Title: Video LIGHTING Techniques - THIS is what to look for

Today we're going to talk about what makes lighting good.
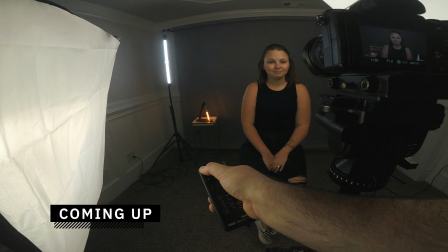3s
We'll be covering terms like catch light, rim light, shadow fall off, motivation, and more. If you can learn the foundational principles of lighting, then you can start applying them intentionally to your videos. Let's go.
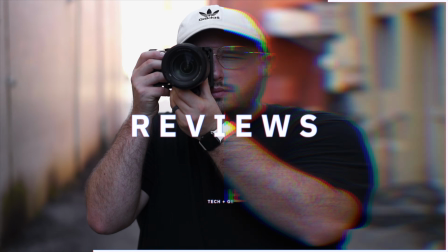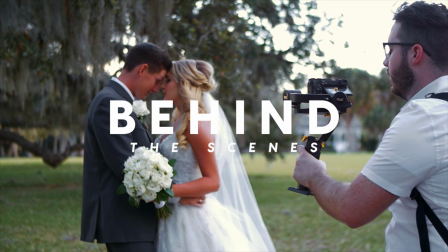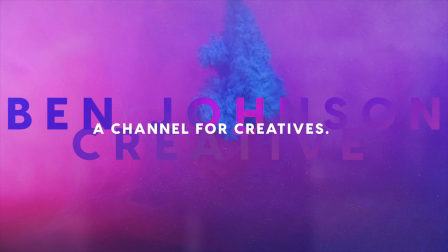Alright, welcome back to the channel. As mentioned before, today we are talking about what makes lighting good.
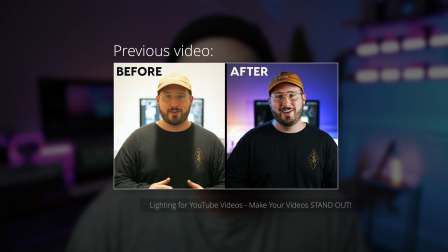43s
Before we get started, I would definitely check out my previous video where I break down some of the foundational terms and strategies of a 3-point light setup. Well, today I want to talk about why this setup is good and what exactly to look for when you're setting it up for your videos. First and foremost, one of the things that makes a good light for people is how soft it is.
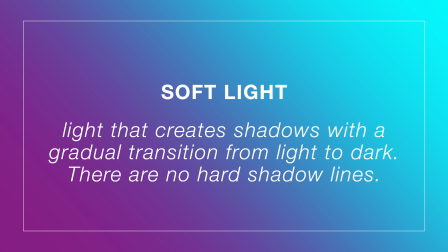70s
When a light is soft or more diffused, it creates a more flattering look across the face.
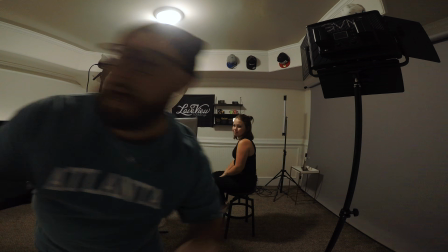76s
For today's example, I'll have my wife Michaela sitting in as the subject.
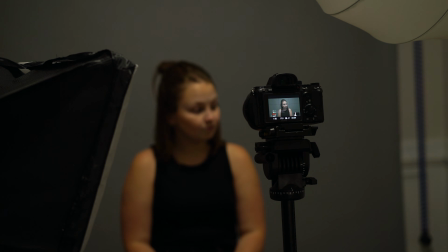81s
First, check out this example of no light. This is just the ceiling light in my office.
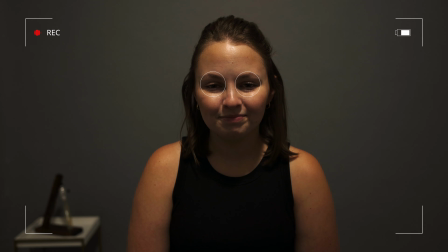86s
It creates harsh shadows underneath the eyes, which can ultimately make you look a little bit more tired. Now check out what happens when we turn those lights off and add in a soft key light.
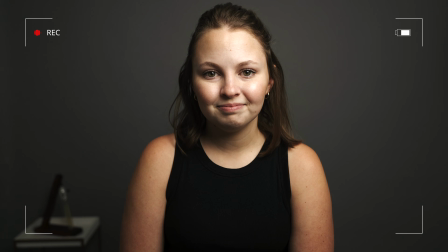98s
The light is much more diffused, creating a nice flattering look across the face. The next thing to look for when lighting yourself or others is to pay attention to the eye.
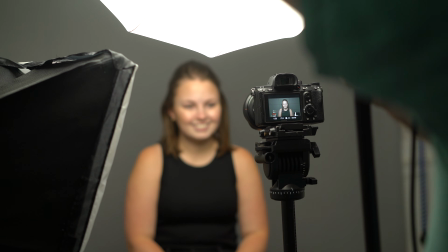112s
You want to look for the reflection of the light within the eye. This almost creates a sparkle.
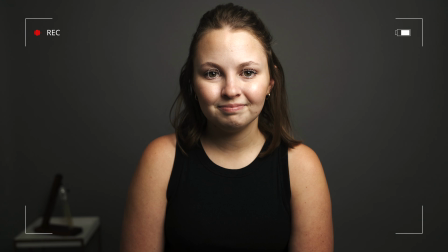118s
It's actually very effective and will help your viewers connect with what you are saying. Another thing to pay attention to is the shadows that are created from the key light.
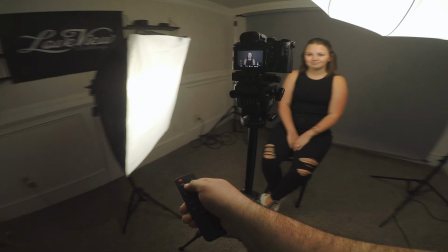131s
If you want no shadows on the face, then you can use a stronger fill light to help balance it out and create a more flat looking image. However, the goal isn't always to have no shadows. Sometimes you want shadows because you can use them to your advantage.
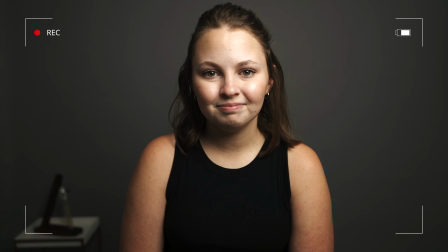146s
By placing the key light slightly higher and angled down, it will create a drop shadow beneath the face, which will help define the jawline. Another element to watch is the triangle of light that is created between where the nose and cheek meet.
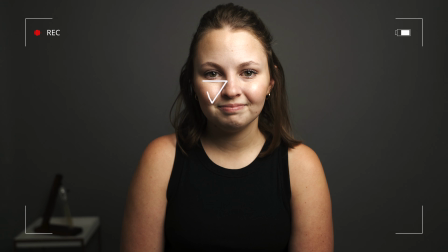162s
This is called the Rembrandt triangle, which derives its name from the painter. This is a common lighting technique that is really effective and is used in a lot of movies and shows.
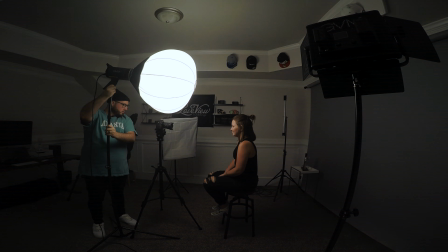173s
Simply place the light at about a 45-degree angle from the subject, slightly elevated, angled down, and you'll notice that that little triangle is created. This will help define face features also. This is a great option for those of you who want to have a nice, professional, kind of cinematic look to your videos, and you can accomplish this with one key light. Soundstripe is a platform that offers tons of amazing music that you can legally license on YouTube videos and creative client work.
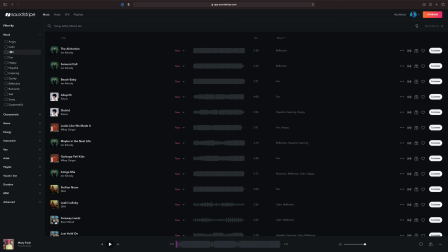207s
They're always expanding their library of music, plus they offer a ton of great filter tools that help you quickly find the right track for your project. It is way cheaper than the competition, and believe me, I know this from firsthand experience.
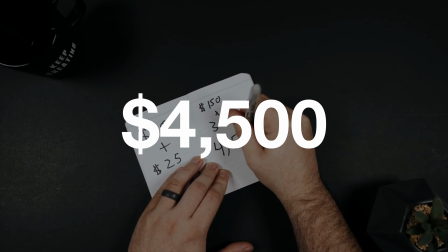220s
I used to spend over $4,000 yearly licensing music on other platforms for my client work. In short, Soundstripe is the best value option.
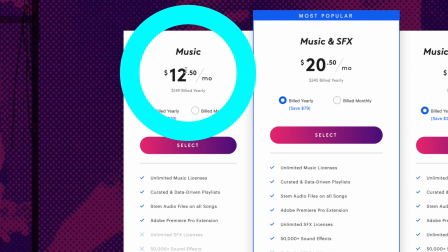231s
I only have to spend $150 a year to get unlimited access to their music for my projects.
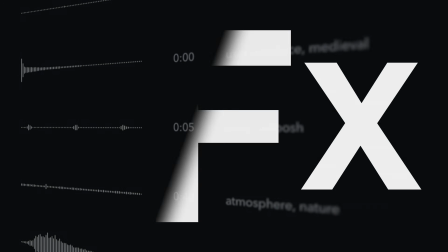238s
And get this, they have recently added both sound effects and stock video plans to their site. I've used their platform for years, long before I started my YouTube channel, and honestly, it just makes the whole music selection process one of my favorite parts about editing.
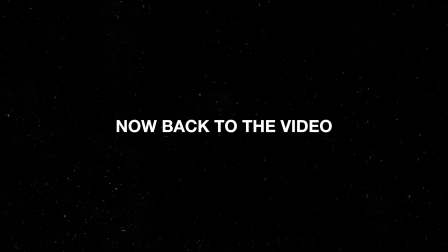This is the idea that if you have a light within your scene, which is known as a practical, that the other lights hitting your subject should sort of emulate that to match.
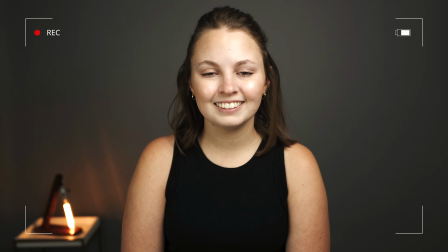271s
Here's an example. In this shot, I have a light bulb lamp in the background. If I was to then throw in a rim light, it shouldn't just be any random color. It should act as if the light is coming from the lamp. See how this white rim light is hitting her now?
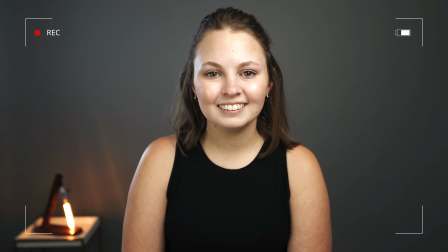287s
It just doesn't quite look natural.
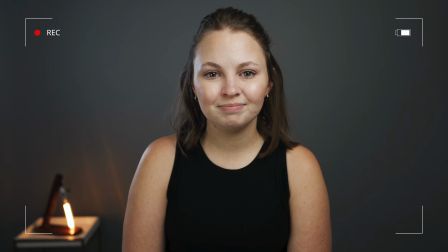289s
But if I change the color temperature of the rim light to match the light bulb, it suddenly looks a lot more believable because it's motivating that light.
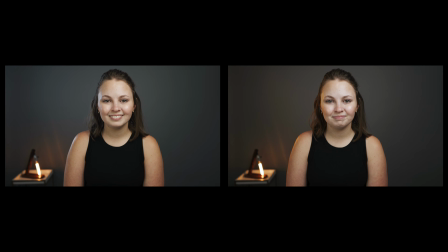298s
Overall, looking a lot more natural. You can also pay attention to both the light and the dark areas of your background.
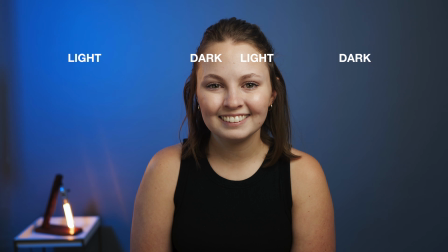307s
By placing the light on one side or the other, it will make contrast by creating different points of light and dark across the background and face.
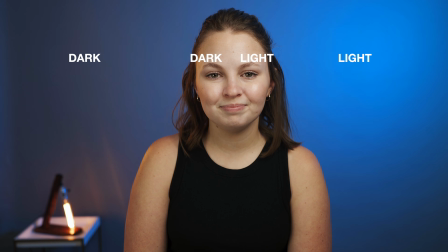316s
As the content creator, you get to decide how you want your image to look. Alright everybody, that's going to about wrap up this video. I hope that you have enjoyed this and found some value from it. If you want to check out any of these lights or are curious about where I get my music or video effects, I've placed a ton of links down in the description as a resource for you. Before you guys leave, make sure to like this video, subscribe, turn on notifications, and as always, stay creative. Peace!